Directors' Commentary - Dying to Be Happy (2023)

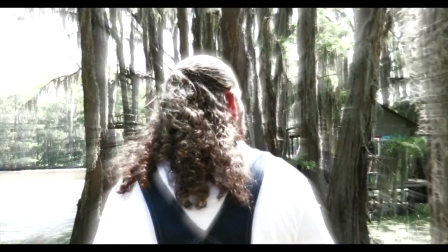(15:47)
Now it sounds, it's very silent. I love that. It's slowly, you can hear the sound effects and whatnot slowly come to him.
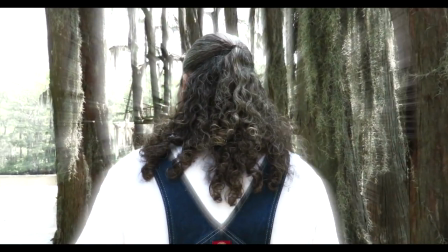(15:55)
They're a little distorted. Because, you know, he's coming to. He's coming to, but in the afterlife.
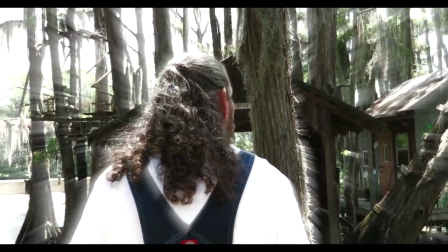(16:01)
Yeah, he doesn't know where he's at right now. He hasn't figured it out yet. Now no one knows where we are right now.
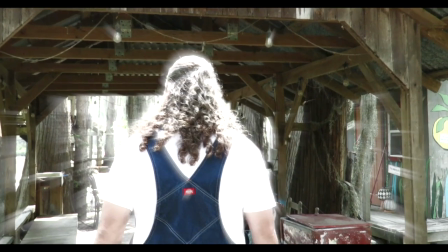(16:06)
That's the thing. And in the theater, like when we were watching it at the other fest, I mean, the quiet was just, everybody was just waiting.
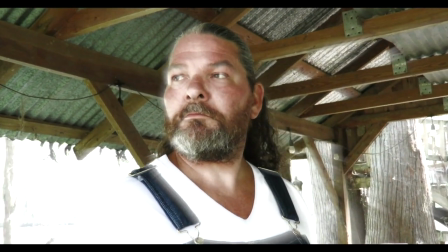(16:15)
If you can imagine being sitting on the front porch drinking a cup of coffee, and next thing, suddenly, boom, you're walking.
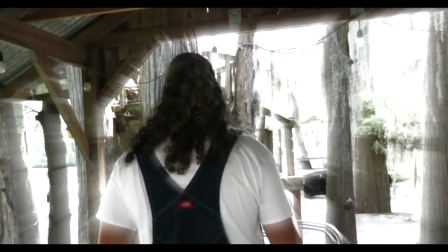(16:20)
I love that shock. You're there, and like, you know, how in the world did I get here? Where am I? What the hell's going on? Right.
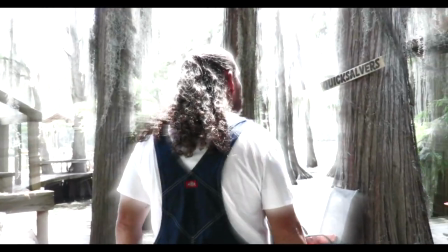(16:25)
That would be a shock.
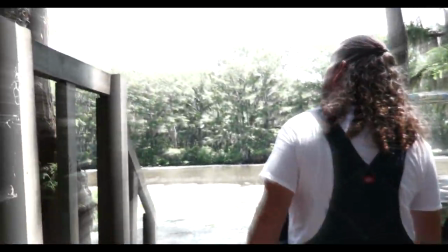(16:31)
So right here, I was, um. I love that tree house. Yeah, the tree house.
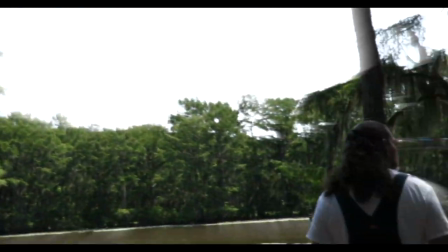(16:36)
That has a lot of significance. It does. For people we know. It does.
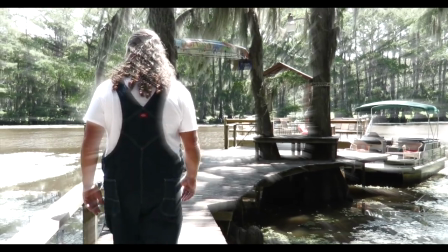(16:41)
And then we get to the sign that says Shibui, which we'll see him in Shibui.
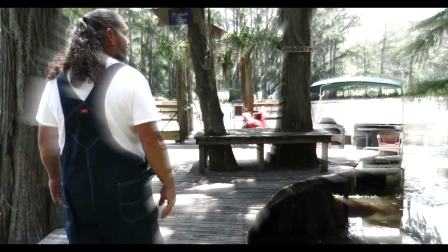(16:46)
So yeah, there's um, that's the other Russell, the other Russell, what do we call him, what do we call him in this?
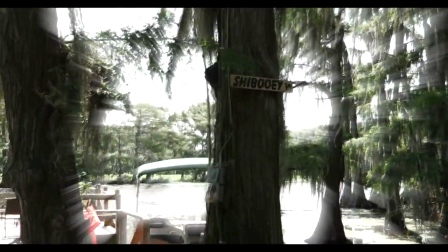(16:53)
It's Russell, Mr. Russell. Okay, so Mr. Russell, we see him, um, that's his boat, that's his boat in the life jackets, yeah.
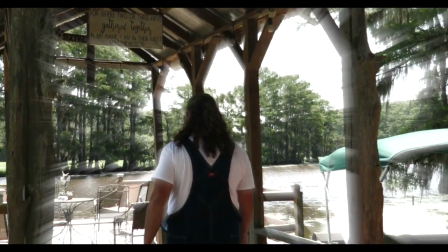(17:01)
Yep, it's there waiting for him with the life jackets. Yep, yep, yep. So this was my very original Draftford, you know, I wasn't even going to be dying to be happy.
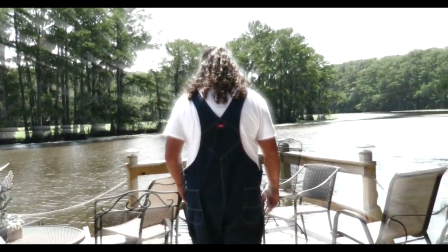(17:09)
I just had this vision of a little, like, final, you know, senior in high school, transition to freshman college, sort of thing.
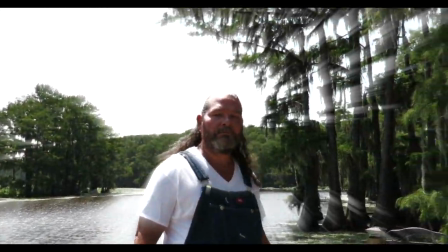(17:18)
But I, really all I had in mind was just like this two to three minute short about these two young boys fishing on a dock.
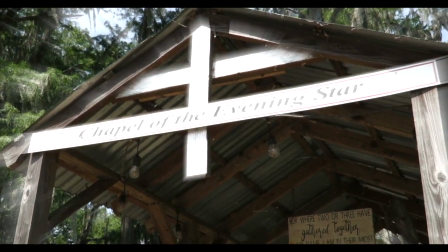(17:26)
And then I pitched it to Russell and Casey, just have it, you know, intertwined with, you know, their visions.
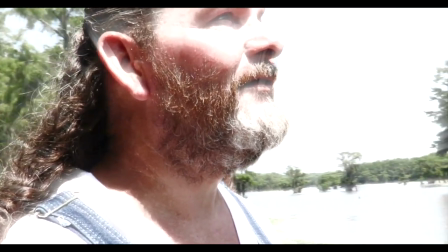(17:36)
And basically, Dying to be Happy was written. And I was just so, that's a little bit of direction there, how you need to look up.
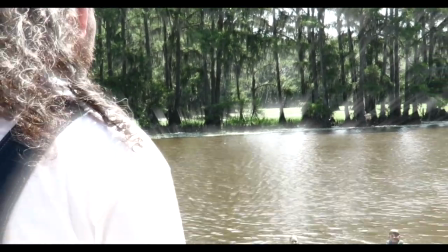(17:45)
Did you tell him to look up? Jack told me that, yeah. I was in the background saying, jump, babe, jump.
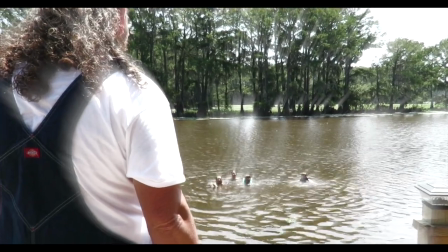(17:50)
Yeah, and he's waiting. He's like, look at him right there. He's like telling the kids to go back to waving them. You can see him.
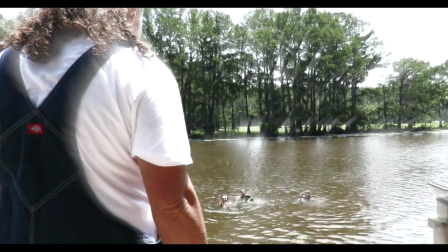(17:56)
I know. He's like, I'm going to. Taking a few. And then he actually.
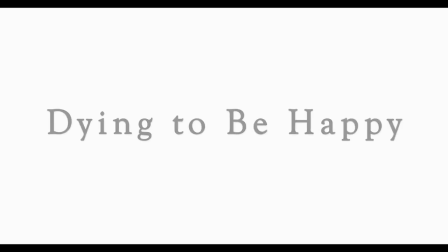(18:02)
Love it. Yeah. So good. Hold on. I got to see the names because I'm so proud of them.
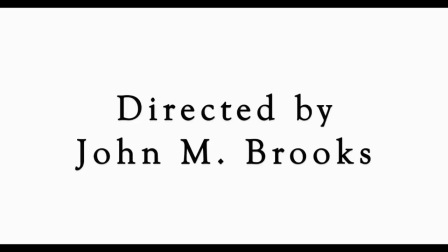(18:08) Yeah. dying to be happy written oh hi guys editor play the video
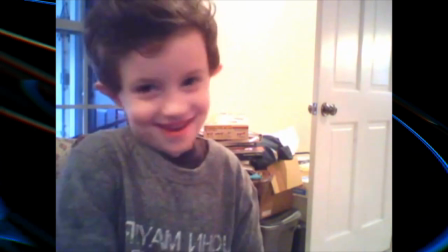(18:16) okay hi
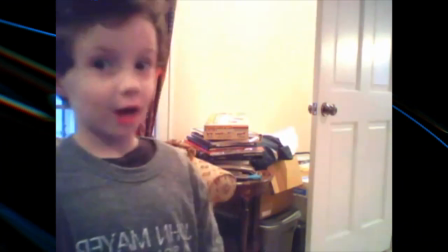(18:23) john miles and i'm four
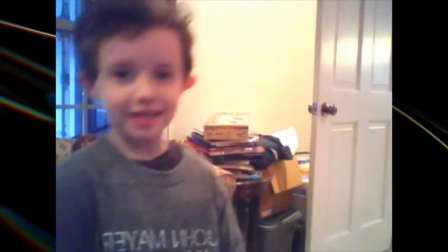(18:33) and my sister is casey oh
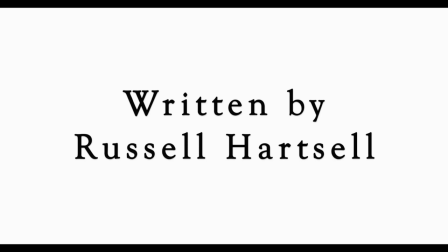(18:38) written by rotha i'm john miles Rue says this is BS.
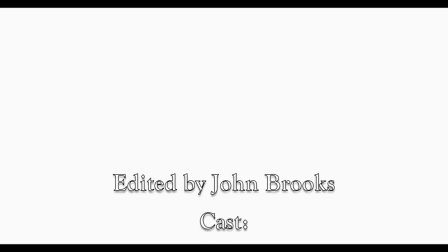(18:44)
I'm not in there nowhere. But we'll put you in the credits for BS. Actually, you know what, editor?
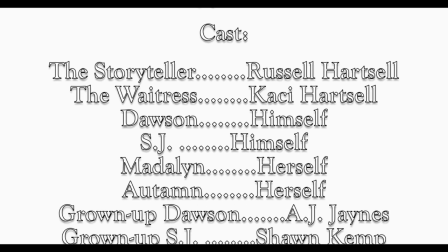(18:49)
Take a photo of him and... Take a photo of him and... Write him in a part? Yeah, we need to write him in a part. I know just what to do.
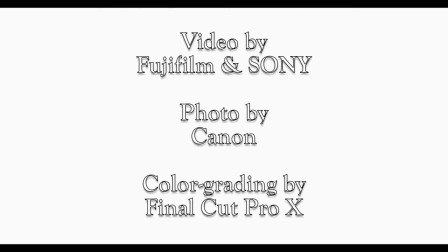(18:58)
Cannon rig Casey Hartzell under the direction of John Miles. Final Cut Pro.
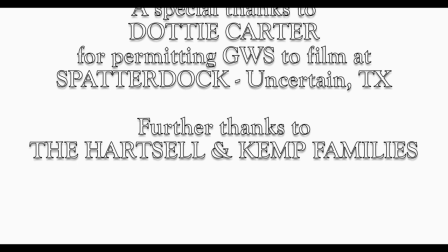(19:05)
There's all Miss Stoddy Carter. And thank you, Hartzell and Kemp families. families.
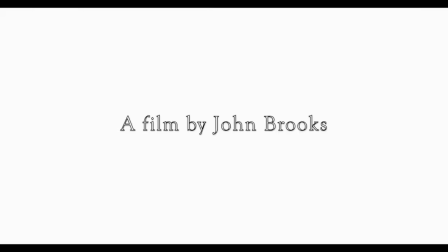(19:12)
We saw Miss Dottie before the first festival. What did she say? She said that she was proud of you and to keep her updated and let her know how it goes and she gave me one of her new books.
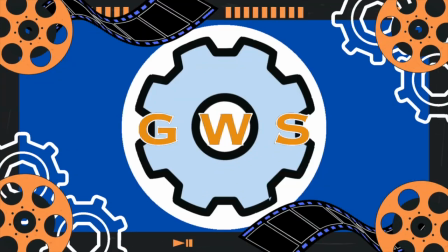(19:21)
Oh that's swell. I haven't read that. I need to read that. No we need to read them. Read it. So that marks the end of dying to be happy.
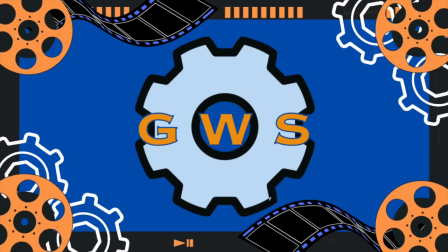(19:26)
Any y'all and last comments? Anybody? Just proud of y'all. So good. Y'all.
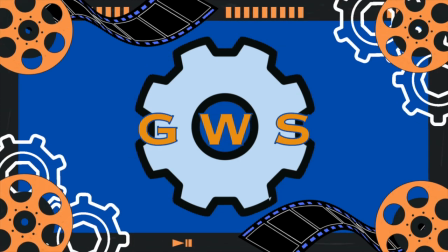(19:32)
Anything else? No I don't think I have any other than I'm just really proud of you and what you did with that.
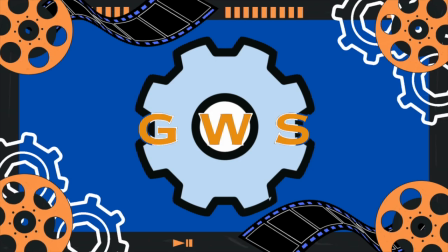(19:38)
I mean that's amazing. Yes.